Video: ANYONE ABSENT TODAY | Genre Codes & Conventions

Hi everyone, I'm Jewel and you're watching Director's Analysis of Anyone Absent Today opening sequence. As the director, producer, writer, and editor of Anyone Absent today I'm going to dissect all the things that have been included in the opening scene. Okay, without further ado, let's get into it.
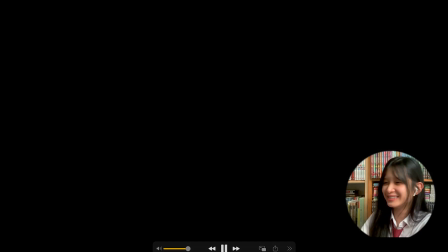Arky Productions, my production company.
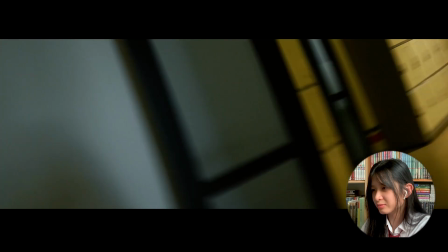Yeah, that is the first scene of Anyone Absent Today. It's a very quick paced scene, and just like any other feature length film or just like films in general out there,
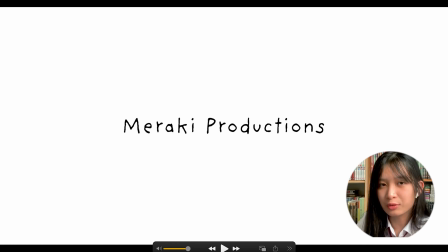we have the items of the production company as well as the distribution company. As you can tell, there is only one ident here because I want to keep my film opening simple, and we also have a time restriction of about 2 minutes. It's a very special name, and it means something like doing it with all of your hearts and all of your passion, and I think it describes my vision well as for like something I'd like to achieve.
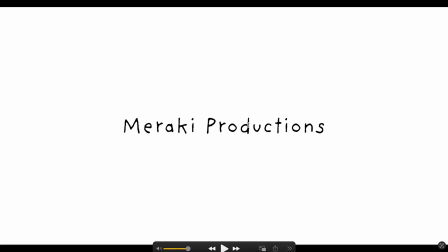And the typography too, it's very simple. It's just like a handwritten fonts, and it's a blank page. It's a white font, so like there are so like endless options and endless possibilities of how the things that we create can turn out. Okay, let's move on.
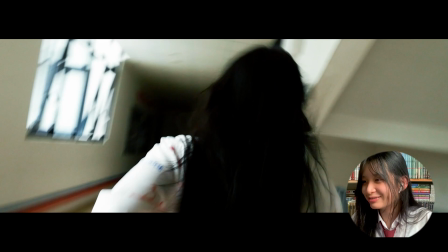A fade and okay, first scene, and we already have the music playing. So this is the first scene of an. It looks quite it's very fast because we have like different cuts in between,
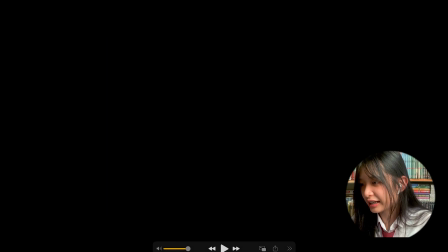and you can see that I try to use a Dutch angle. You can see that it's a bit tilted, and I took inspiration from it's It movie, the It movie with the scary clown stuff.
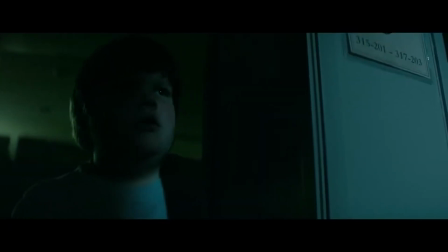I saw their chase scene was so traumatizing. But like different cuts between the chaser and the person being chased.
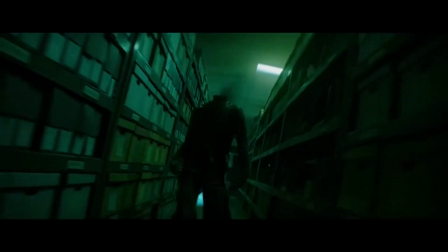So there are various scenes, there are various angles, direction that they film them from, ways to show that he's being chased and like his mentality is not okay. Dutch angle. So that's why I implemented this. So in theory, Dutch angle is used when you want to create like a distorted, very unsettling moment, or like there's something going on in the person's mentality.
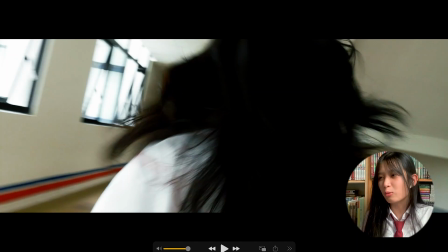So in this case, I want to film Rachel being chased from behind. So it creates like an imbalanced feeling that
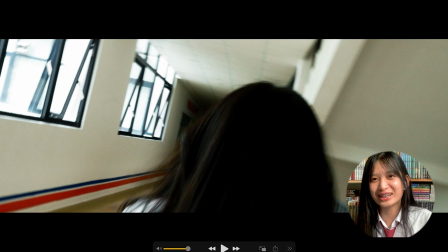she's running, but it's not very concrete,
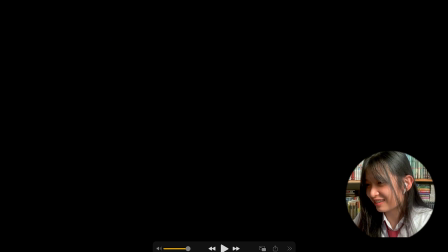and the fact that she's running to like the dark side makes it even scarier.
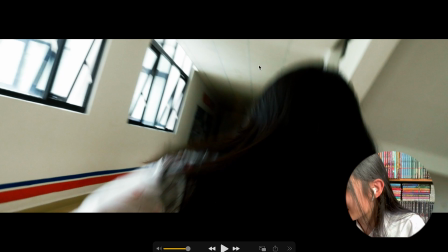Like, see, you can see that it's like completely dark right here. You can't see anything.
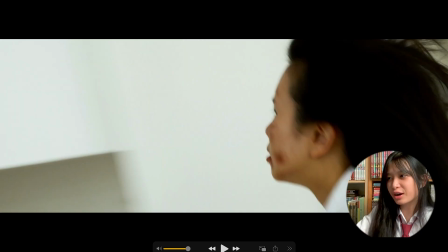And now we have a different shot of her running, but from the side, right?
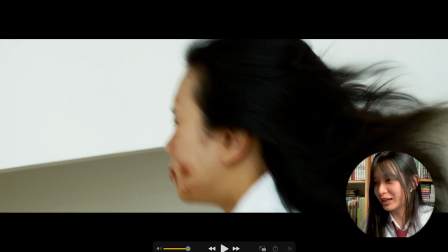So from this side, you can see her injuries on the face. Because my story follows a reverse chronological order, the opening scene is like the mix of the start and the end.
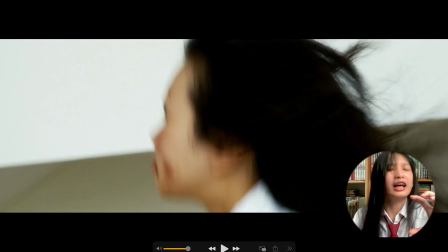This is near the end already. The handheld movements, it's the same for the other shots too.
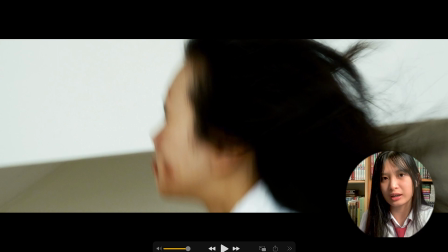The handheld movements create more of a realistic portray of this very shaky scenes of being chased.
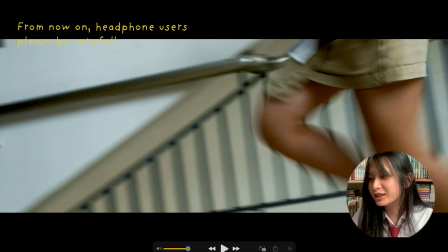Okay, now we have a different angle. Now is her feet running.
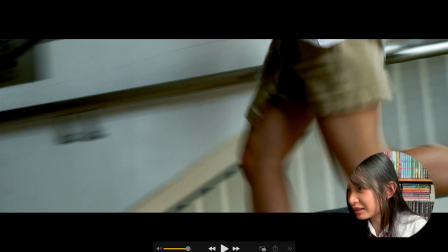At this part, can you see that it's like getting darker over here?
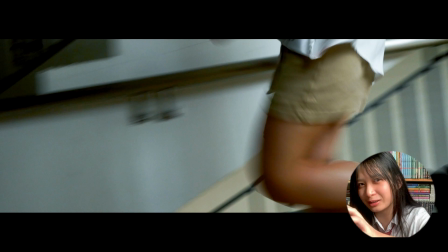Zone right here. This is not the place you want to enter because it's dark, and you know dark symbolizes evil and like just uncertainty, right? You know, the dark is very commonly portrayed in thriller films and horror films.
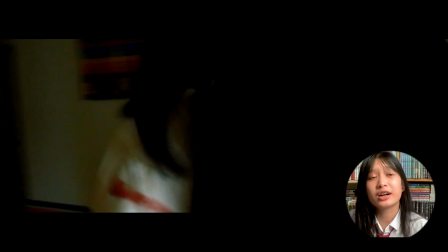Now the music has gotten, darker, right? It's cacophonous, not like very.
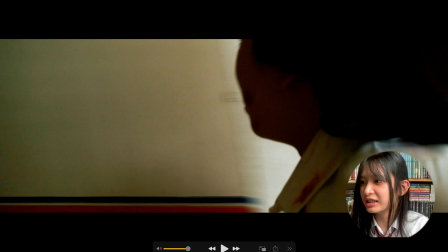the intensity, the tension is rising, and you can tell from listening to this track right here. And personally, I really like it too, because you know it has that clock ticking sound, and my film involves time.
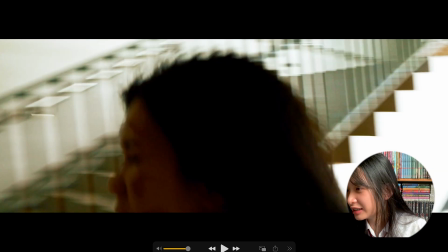Now another scene of her like running, and you can see you can also see a bit of her injuries over here,
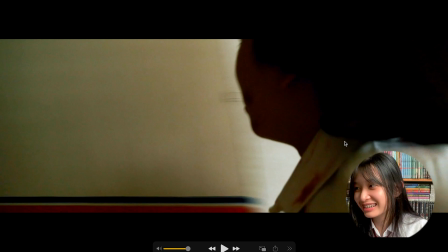even though it's a bit fast, and her neck, her collar also has blood, so it's also a work of me sensing to bring this character into life by showing that she's been through a lot.
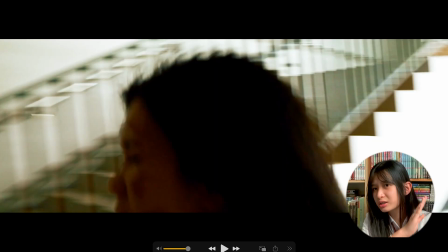Throughout this scene, you can see that she's just being filmed from one side, so you can only see the side of her,
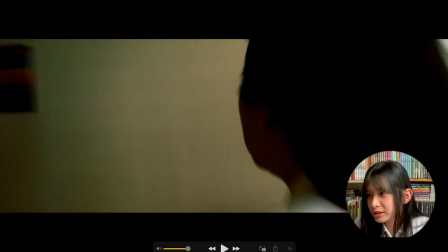and that side of her only shows that there's only one way to the right.
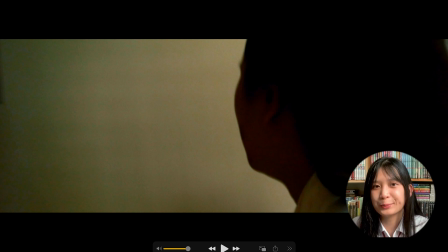And now you can see her point of view. This one.
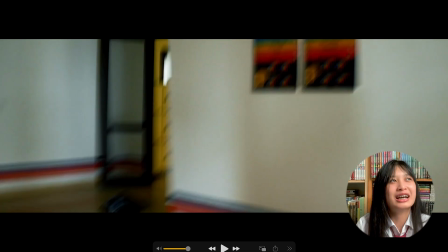You can even hear the breathing sound. So this is a POV shot. You can tell from her breathing, and also from the shakiness, and the fact that you can't see her, and the fact that she just stayed in this position like a few seconds ago.
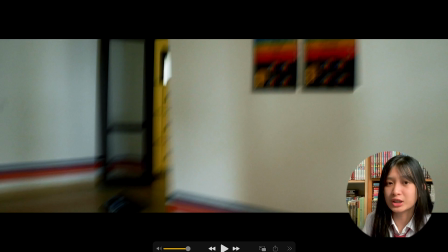And you know, in theory, POV shots are used to portray the character in a more like in-depth way by showing the audience what the character actually sees. And in this shot, it's very interesting because it's a chase scene, so it's gonna be a bit very rough. It can show you her shaky mentality, like from her POV, because it's an opening scene. You can't really understand her. But when you actually watch the entire feature-length film and everything starts to link together, now you would start to empathize with her more, and like, you know, the ending and the opening scene just click. And that's what I want you to get out of Anyone Absent Today, if it ever was to make into an entire feature-length film, which is very unlikely, but yeah.
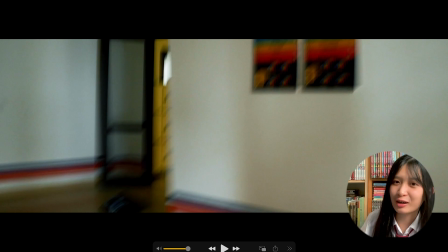Oh, and also at this scene, I would also want to do this. I want to show you the plot device. Can you see like the black spot here?
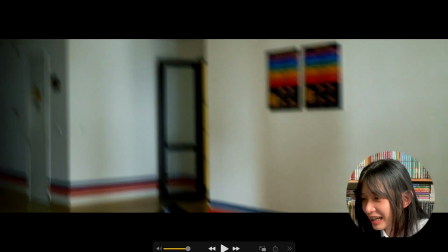This is actually
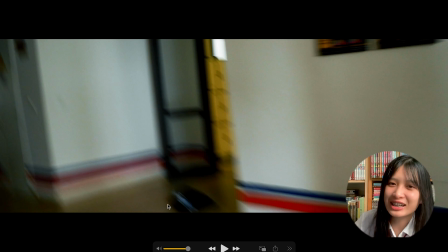Joshua's hoodie, and I think you'll get it when you watch that the later scene, because the music has intensified now.
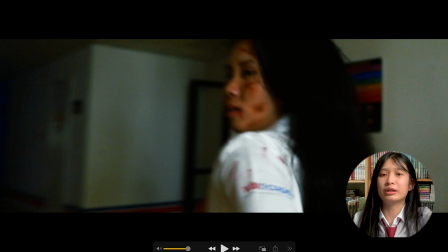There's no more clicking sound, so there is no more like black background. It's just continuous, very fast cutting. So like even more dramatic, because the music has been traumatized, and like no, it's reaching like there's a graph, like, so it's reaching like this. So like we're on here right now, so there's something going to happen like right afterwards. So that's why these are so fast, and like it's just like very thrilling for the audience, and I think that's what they really like too. So yeah.